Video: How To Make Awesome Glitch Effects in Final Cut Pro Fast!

video, we're going to create a really cool glitch effect using only the built-in tools in Final Cut Pro.
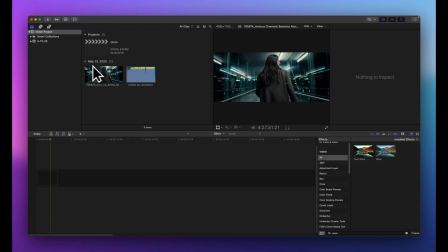0:19 So over here in Final Cut Pro, I have two resources here. I have the video clip that you saw in the beginning of the introduction, and I also have the music that went along with it. Both of these resources came from artlist.io, and if you'd like to use these specific resources, I'll put a link to them down in the description.
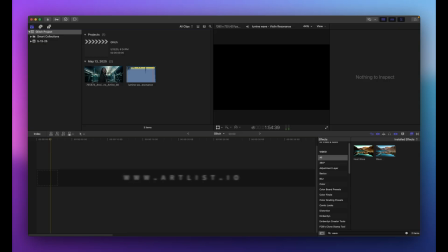0:35 Artlist.io is a paid subscription, so if you don't want to have to actually pay for these clips, you can also just head over to pexels.com and download an actual video clip there that you can then apply this glitch effect to.
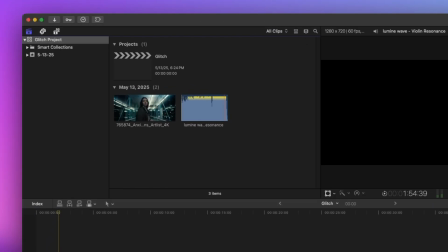0:47 I'm going to use these clips just because I like the way they look and they sound, but that doesn't mean that you have to use these. You can use whatever clip you want, and you'll be able to actually create this effect as well.
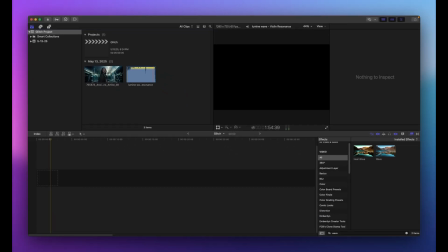0:57 Everything that we do in this video is going to be something that's available in Final Cut Pro. There's no plugins required, so let's actually start to build this out. First thing we're going to do is put our playhead back at the beginning. We'll click on the video clip. We'll hit the E key to actually add it to our timeline.
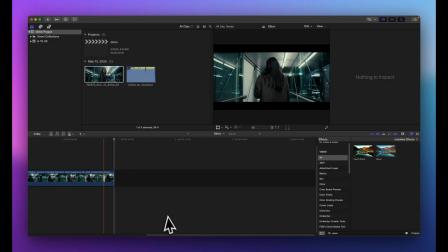1:13 I'm going to zoom in a little bit on this, so that we can kind of see what we're doing here.
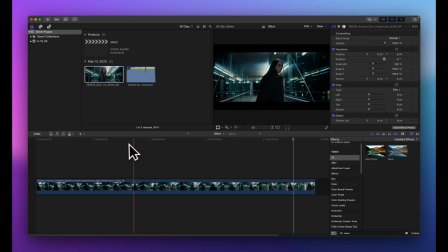1:18 I'll just kind of pull this over like that. Now, the first step we have to do here is figure out where the actual glitch is going to happen in our video here. So if we just kind of scrub through this, what I want is for when we get to about here where she starts to look back, that's where I want the actual glitch to start happening.
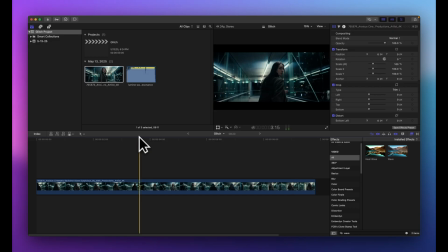1:35 So I'm going to just kind of find the point where it looks like she's going to start, and I'll actually maybe go back a frame there or two like that. Right there is where I want to actually cut the clip. So I'm going to do Command B, use the blade tool to cut the clip there. And then after that, she's looking back, walking backwards,
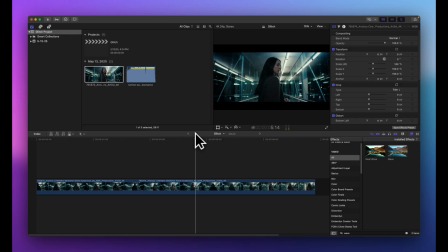1:52 and then at some point she's going to look back the other direction and start to walk the other direction right here where she's kind of looking to the side a little bit as she's turning around. That's where I want the glitch effect to end. So I'm going to do Command B there also, and that's going to give me my actual clip that I need to be able to add my glitch effect.
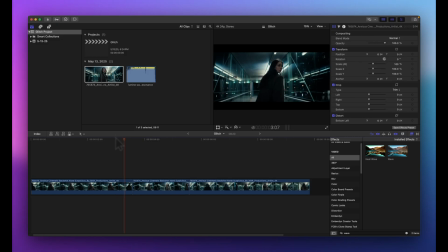2:11 Now, you'll notice right away that if we play that whole clip right there, that would be a very, very, very long glitch effect, right? We don't want the actual clip to be that long. So what I want to do is shorten that clip up.
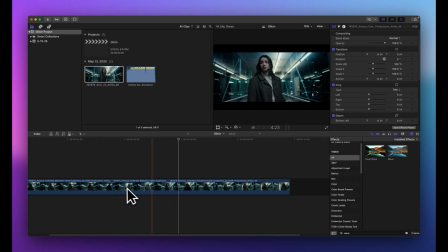2:24 Now, we could just kind of actually drag it and shorten it, but what we really want to do is we want to retime it so that it's a little faster, because I think retiming it and actually making the clip faster to shorten it up will add to the glitchiness of it.
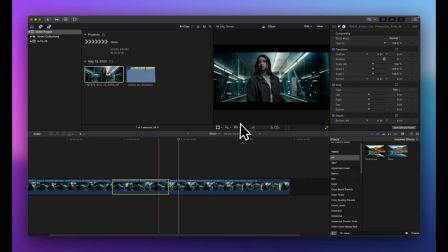2:39 So what I want to do is I want to click on that clip. I want to go over to my retime tools here, click on fast, and then click on four times so that we speed the clip up four times faster than it was originally. And now if we watch it, that whole glitch section right here, that happens way faster,
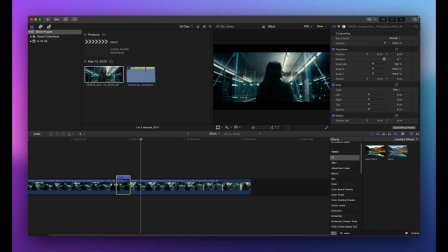2:56 and it's going to be a lot more believable, and we'll be able to kind of sell that glitch effect more effectively. Now, the next thing that I want to do, now that we have the length of the glitch set, I want to actually add some transitions on each side of the glitch. And the transition I want to use is actually going to be a directional blur.
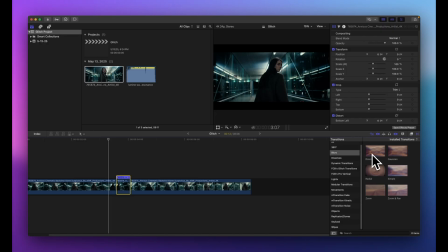3:13 But if I were to just grab a directional blur and apply it to the side of the clip over here, you can see that the transition itself would be very large. And I don't want that to be the case. I don't want the transition to be extremely long, because by default, most of the transitions are going to be a certain length.
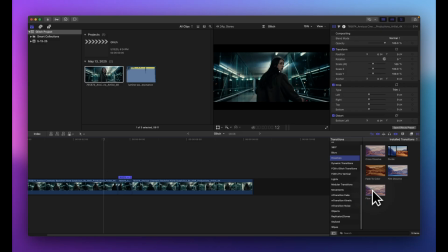3:32 So what I want to do is I actually want to go to my dissolve transitions, and I want to grab the flow transition, because by default, the flow transition is much shorter. So I'm going to apply the flow transition to each side of my clip here, and then I'm going to go back to my blurs,
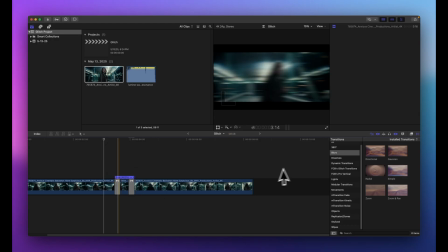3:49 and then I'm going to drag the directional blur on top of the flow so that it will replace the flow but keep the actual length and size of the flow itself. So now over here in my inspector, you can see that I have the directional blur transition, and this is going to be the actual transition that I want.
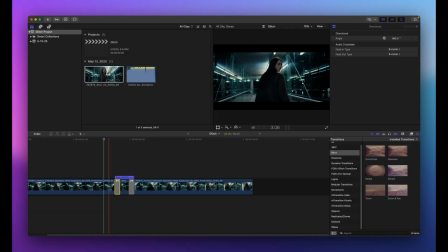4:06 Adding in those transitions is really going to help sell that glitch effect. It's going to actually ease into the glitch effect, which is going to make it more interesting. Now, what I need to do, if I go over here and I click on the actual blur itself, you can see that by default, it's pointing to the right.